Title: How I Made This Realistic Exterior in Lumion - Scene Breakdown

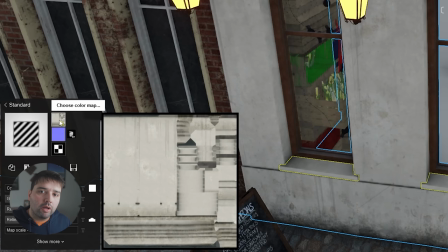[3:23]
as you can see here on the bottom uh they they do have all of these uh imperfections all of these decals already embedded into the texture
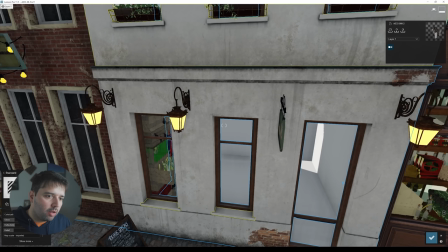[3:33]
itself and how can you do this and so to quickly explain what
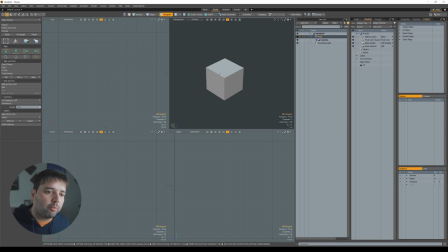[3:37]
is this uh unwrap let me just open here i have here a cube i can do a more detailed tutorial if you like me to just let me know in the comments if you like a more detailed tutorial of this unwrapping and what it is
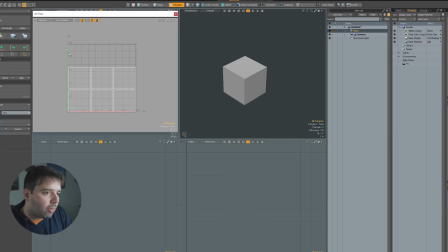[3:49]
but just quickly to explain you how what it is i have here the cube and then i go here to unwrap tools
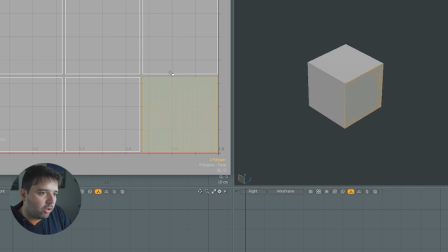[3:57]
and you see that i just did here a project and each face if select see it's now individually here projected and so i can take this to photoshop for example and paint this face let's say red this
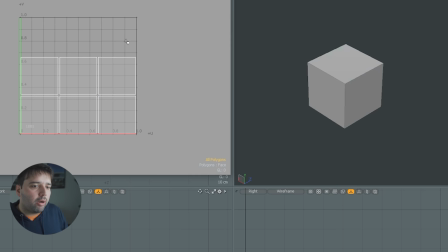[4:14]
one blue this one i can paint green and so this way i could in photoshop
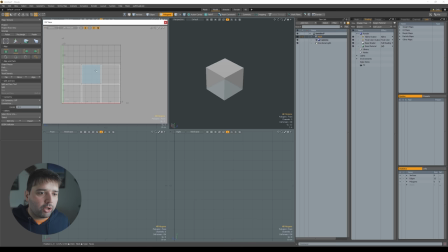[4:20]
instead of painting several different colors i could put on the on the bottom here on this area some grunge details here some exposed brick you know all of these things it was exactly how they did it in this ever motion scene and that's why it is a little bit more realistic the materials
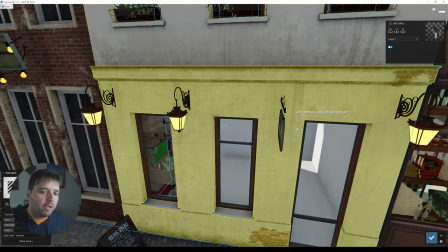[4:37]
because it has more detail into it so going back here that's
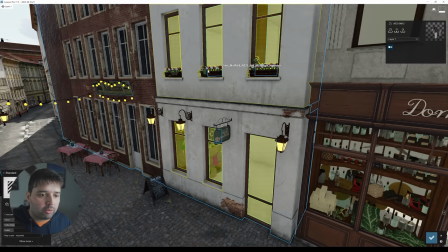[4:42]
why if you want to apply simply a texture with the plaster texture right here it will not be as realistic as this one because this one has already
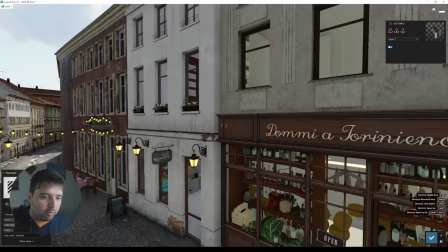[4:51]
a lot of different elements here right so and this the same for
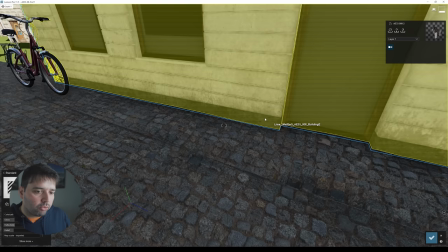[4:57]
in the bottom one here it has this exposed brick here you can see a lot of uh on the on the bottom usually on the bottom it's where most of the dirt
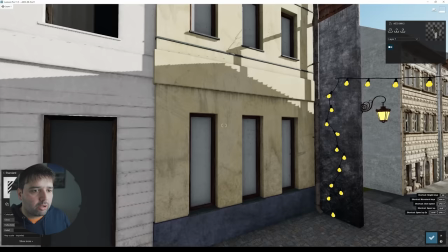[5:05]
accumulates so it's important to add all of these elements right so you can see that all the buildings have a lot
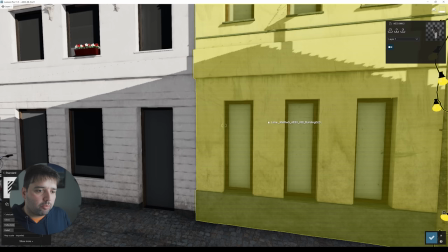[5:13]
of this grunge elements a lot of this dirt of course you can do this now with the aluminum 12 you can do it with decals but sometimes maybe it's faster for you to do it directly into photoshop but again let me know in the comments if you'd like me to explain a little bit better this unwrap
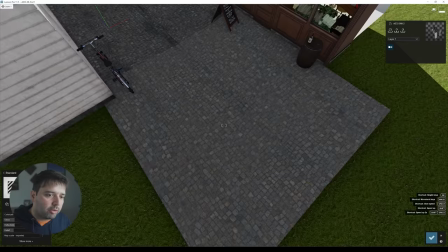[5:33]
another part of the material was this road it had a different material but i selected one from lumion library
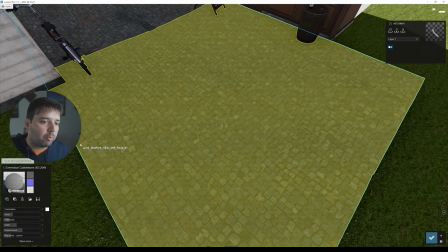[5:40]
and it's this one the every motion cobblestone zero zero free and i figured it
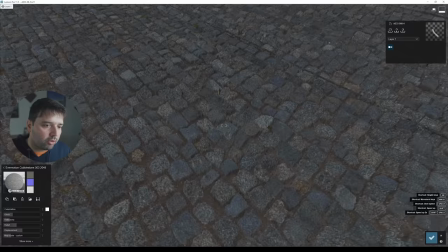[5:47]
would it would fit well this this scene this type of stones and it had the displacement already
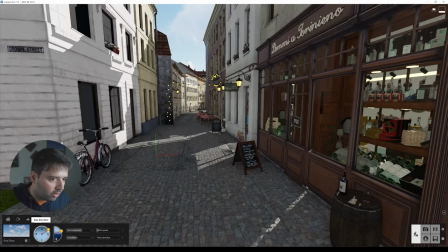[5:52]
so it's quite nice this material as you can see okay and actually i'm going to move the sun so
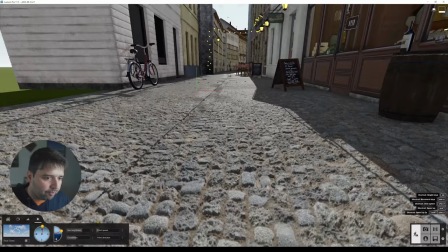[6:02]
we can have a little bit more light here okay yeah so you can see how this
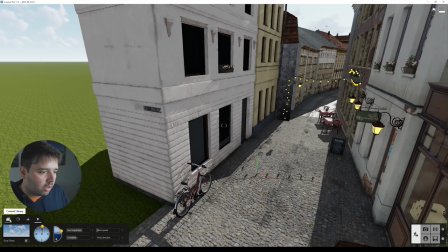[6:06]
material is it's quite nice then this scene had other elements here that i removed and i added my own elements like the if I go here to objects
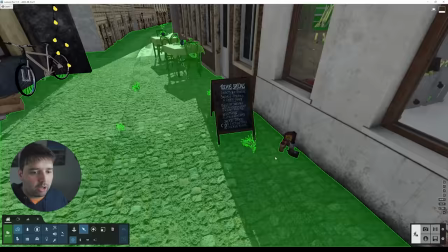[6:17]
you can see that I added from Lumion library itself I added a couple
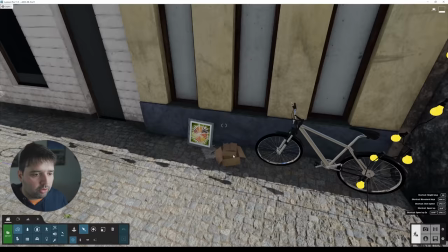[6:22]
of boxes here some other boxes here some trash you know some
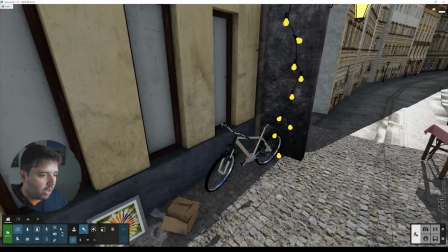[6:28]
painting here on the side bicycle and of course with this bicycle if I select it you can set which color you
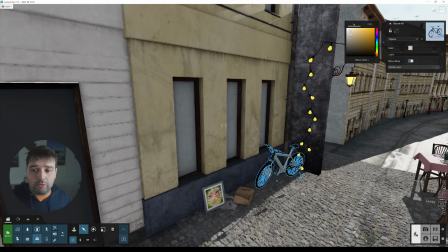[6:38]
want so you can set a different color that would match better your scene so mine I just left
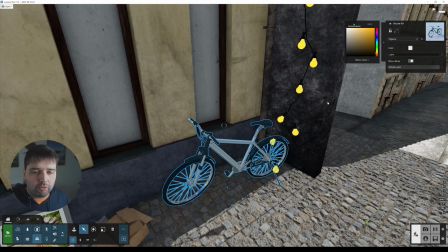[6:43]
it like this i want to remind you that you shouldn't put anything completely white okay because it will just overexpose everything there's nothing completely white or completely
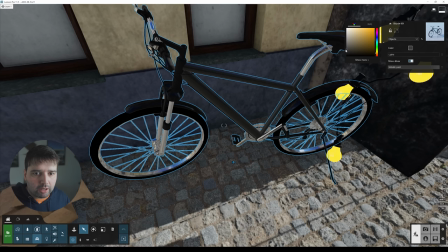[6:53]
black like this if i made it completely black you'll not see any details so it's better to
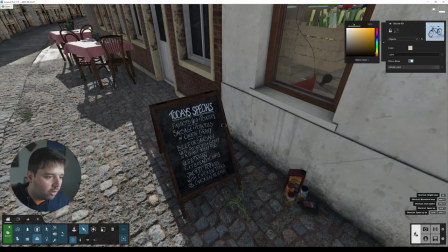[6:58]
just leave it like a dark gray and light gray for white dark
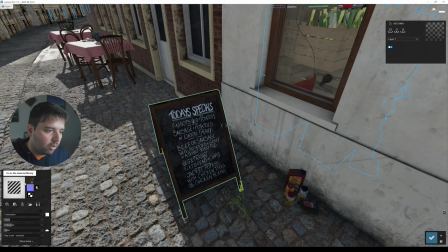[7:04]
gray for black then in some of these elements when
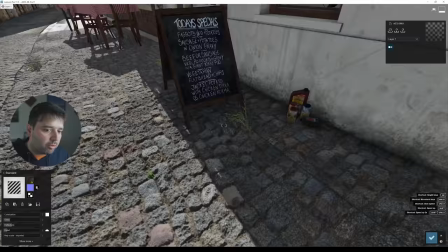[7:09]
you click it you can see that i just adjusted the gloss and the reflectivity
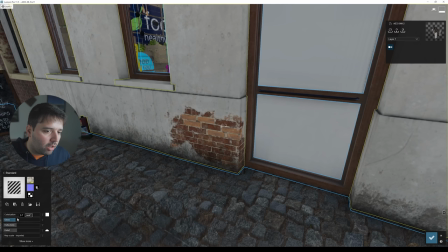[7:14]
values and in some of the materials i did add the here you see i added the the normal map as well in this case i just
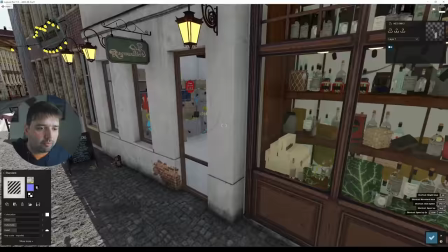[7:23]
adjusted a little bit of the gloss and the reflectivity i added the